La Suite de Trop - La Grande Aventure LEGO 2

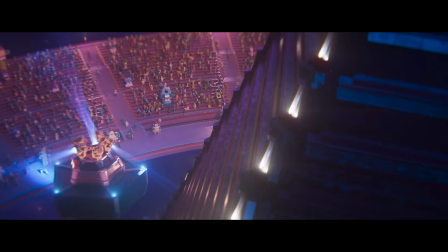Ces environnements ne suscitent que rarement l'intérêt, et encore moins la rêverie,
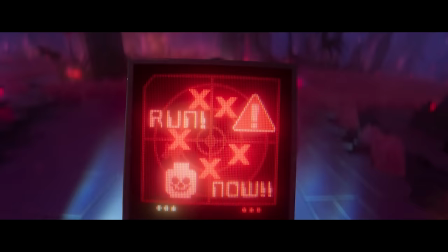ne s'amusant avec les codes du genre que lors de cette introduction ou exploitant une possible rencontre du troisième type que lors de cette scène anecdotique.
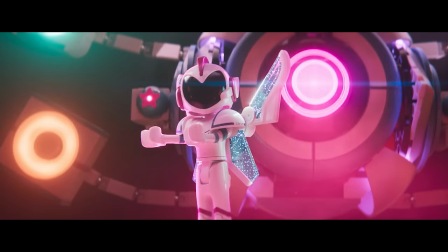C'est la version polie pour dire qu'elle sert à rien. Ainsi, entre sa narration décousue, ses personnages secondaires insignifiants et ses univers insipides,
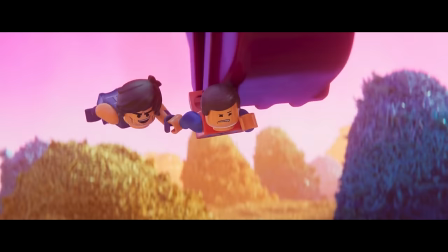le rythme de cette seconde aventure demeure bien moins haletant que celle de son prédécesseur, et ce malgré les péripéties toujours plus nombreuses.
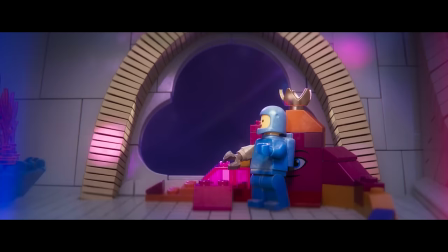Une sensation accentué par cette réalisation bien trop terne évoquée précédemment, et par ces interminables séquences musicales qui hachent le récit, mais on y reviendra.
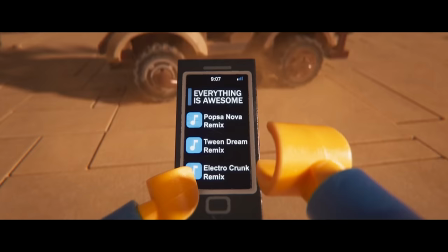Bon, parle-en une bonne fois pour toutes. Bon, bah, le long métrage est parsemé de chansons en tout point détestables, que ce soit dans leur fonction,
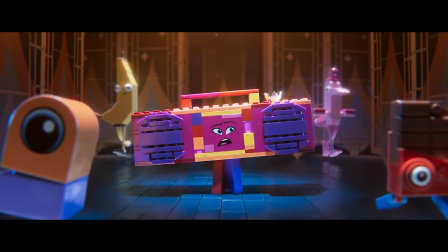celles-ci ne servant qu'à débloquer l'intrigue lorsqu'ils se retrouvent dans l'impasse, que dans leur contenu douloureux pour nos tympans,
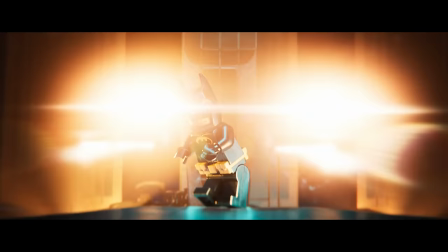aussi bien à cause de leur rythmique que de leurs paroles.
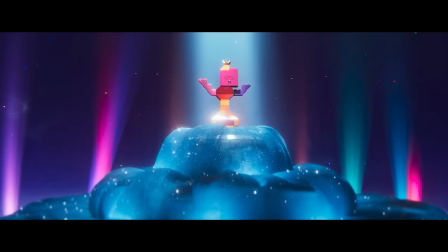Un condensé de mauvais goût particulièrement présent sur les interprétations de la reine aux 1000 visages, qui évidemment sont les plus nombreuses.
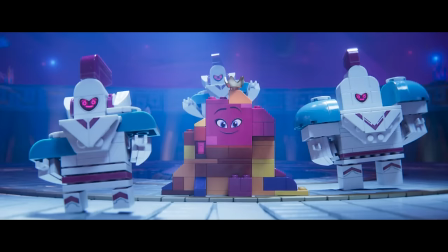Il y en a que deux. Oui, ben, c'est de trop, ces dernières n'étant jamais aussi super géniales que lorsqu'elles s'achèvent. Heureusement, tout n'est pas à jeter, comme cette musique qui effectivement s'est incrustée dans ma tête, mais qui surtout s'assemble parfaitement avec celle du premier opus pour nous offrir un moment émouvant, ou encore les compositions de Mark Motherbog qui, en plus d'être très agréable, accentue l'efficacité de ses nombreux passages humoristiques en jouant sur la rupture de rythme.
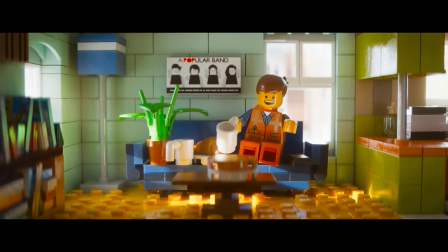Et ça tombe bien car étape 4, faire rire le spectateur. Autant vous l'avouer tout de suite, j'adore rire.
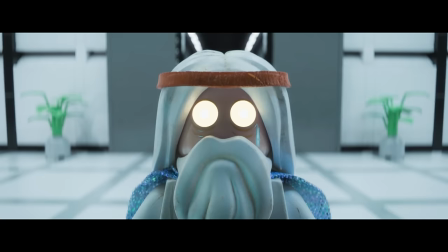C'est d'ailleurs pour ça que je ne regarde jamais de spectacle de Kev Adams. Et sur ce point, la grande aventure Lego m'a complètement conquis tant il nous propose un humour d'une incroyable richesse.
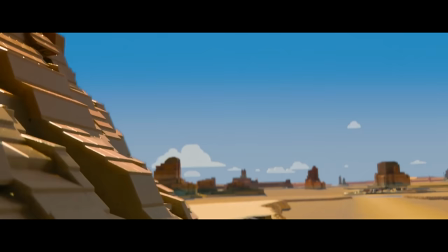Absurde lors de ses nombreuses situations improbables, burlesque vu les facéties de son héros,
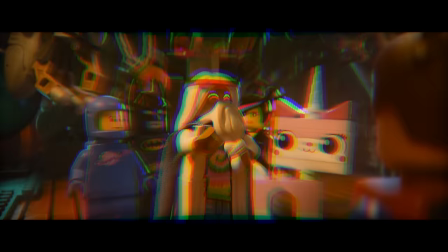satirique lorsqu'elle joue habilement de son aspect mercantile, sarcastique dans ses dialogues savoureux pleins de réparties assurées par un doublage de qualité,
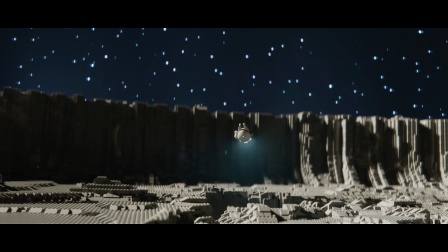notamment en version française, ou encore pleine d'autodérision lorsqu'elle exploite ses facilités scénaristiques pour nous offrir des séquences hilarantes à faire bondir George Lucas, fondateur de la société ILM en 1975. C'est important de le rappeler.
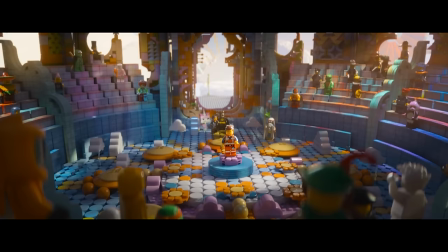Une séquence qui témoigne des nombreux caméos parsemant le long métrage, en plus de cette multitude de références cachées dans les décors.
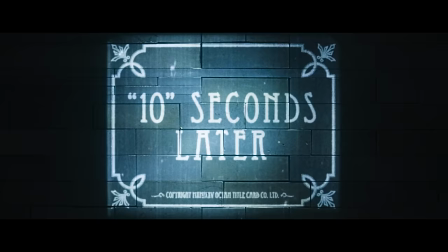Mais au-delà de ces idées foisonnantes, la réussite de ces séquences comiques repose indéniablement sur la rupture de rythme,
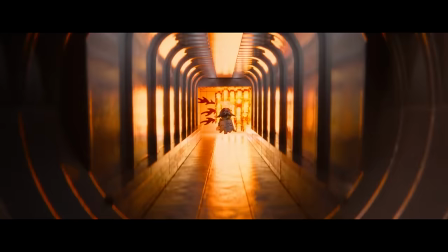parfaitement maîtrisée de par des choix de réalisation, comme une caméra en mouvement qui se fige le plan suivant,
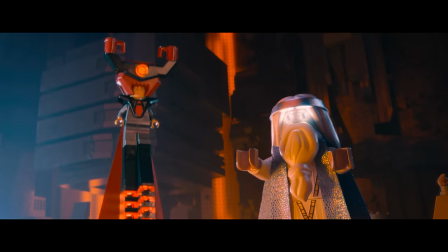une musique qui se cut brutalement, et un sens du timing parfait, garanti par ce montage sublime.
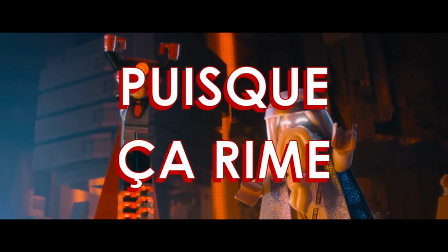Tout cela est vrai. Puisque ça rime.
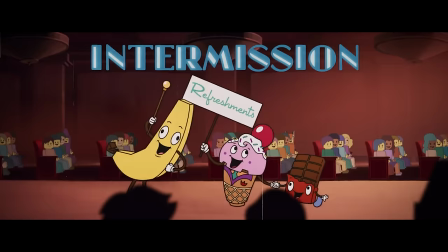C'est donc sans surprise que cette grande aventure Lego 2 applique la même formule, sans parvenir à retrouver la splendeur de son prédécesseur.
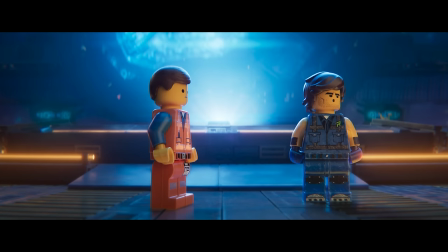Bien que l'on y retrouve tous les types d'humour cités, ceux-ci perdent en efficacité à cause d'une subtilité moins maîtrisée,
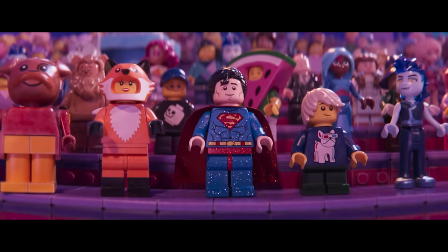à l'image de ces dialogues qui poussent souvent jusqu'à la réplique de trop, d'une absence de références pourtant si savoureuse,
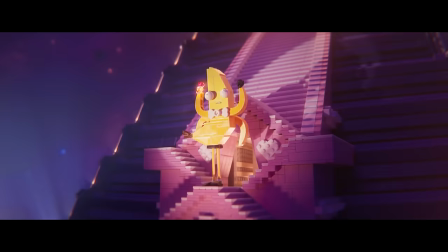aussi bien dans les décors que dans les apparitions anecdotiques de certains personnages, ou encore, Bah juste car c'est moins drôle quoi, c'est tout.
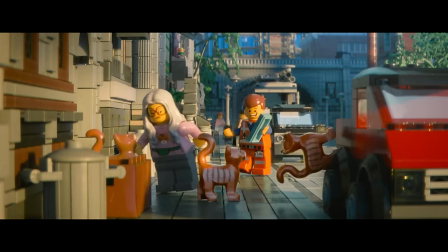Malgré quelques fulgurances, cette suite n'est malheureusement jamais aussi drôle que lorsqu'il reprend les gags du premier opus. Alors est-ce de l'autoréférence ou une paresse d'écriture ? Toujours est-il que cela fonctionne, et vu le résultat final, on s'en contentera.
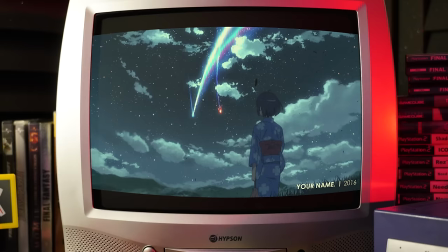Vous l'aurez compris, La Grande Aventure Lego est un excellent film d'animation qui s'est aussitôt fait une place dans mon cœur de cinéphile aux côtés d'autres œuvres prouvant que oui, l'animation est bel
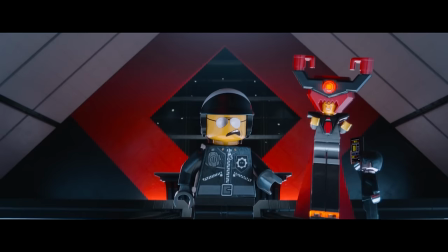et bien du cinéma. C'est la perfection. perfection absolue.
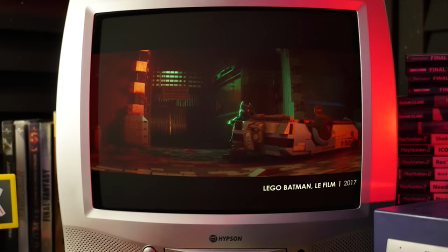Alors s'agirait de doser, car même si j'apprécie ce rythme effréné qui sera récurrent dans les films Lego, j'admets que celui-ci ne laisse guère de place au développement des personnages, atténuant l'émotion face à leur sort,
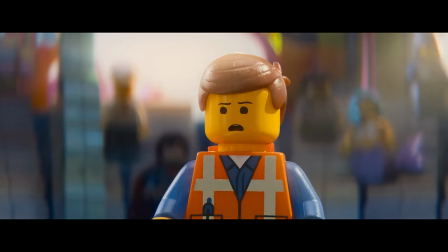et peut même devenir étouffant pour certains spectateurs.
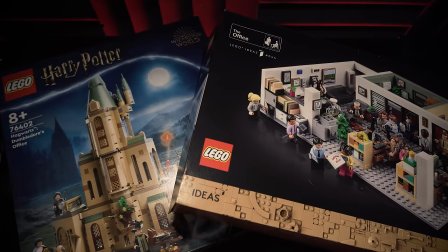Cependant, ces défauts me semblent dérisoires face à toutes ces qualités évoquées précédemment, et je ne dis pas ça parce que la marque m'a envoyé des 7 pour le court-métrage.
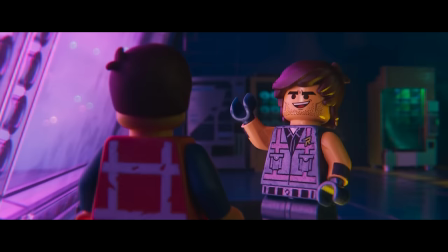Ah bah je comprends mieux. Mais non, mais justement, cela n'affecte rien mon jeu. Je me déçois tellement. Autant j'ai un avis tranché sur la grande aventure Lego, autant sur sa suite, je suis un peu comme Rex.
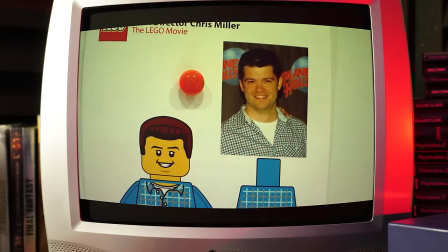Je sais pas trop quoi en penser. Car si l'on retrouve la folie de Phil Lord et Chris Miller dans cette nouvelle aventure,
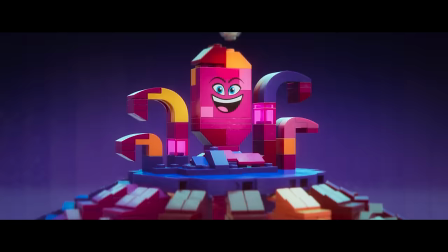son récit quant à lui demeure plus décousu et son humour moins percutant, plombé par des séquences musicales désastreuses sur lesquelles nous sommes revenus,
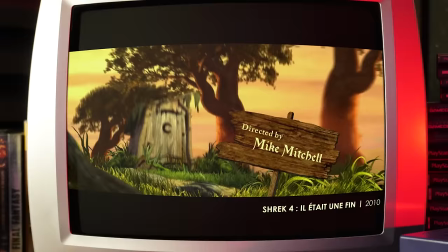et un réalisateur sans la moindre vision artistique, comme il l'avait déjà démontré dans Shrek 4, il était une fin.
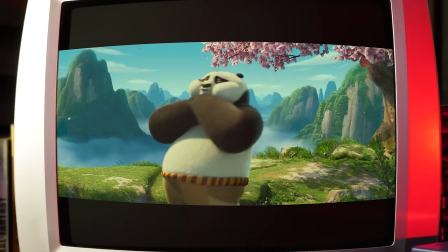Si seulement ça avait été celle de sa carrière.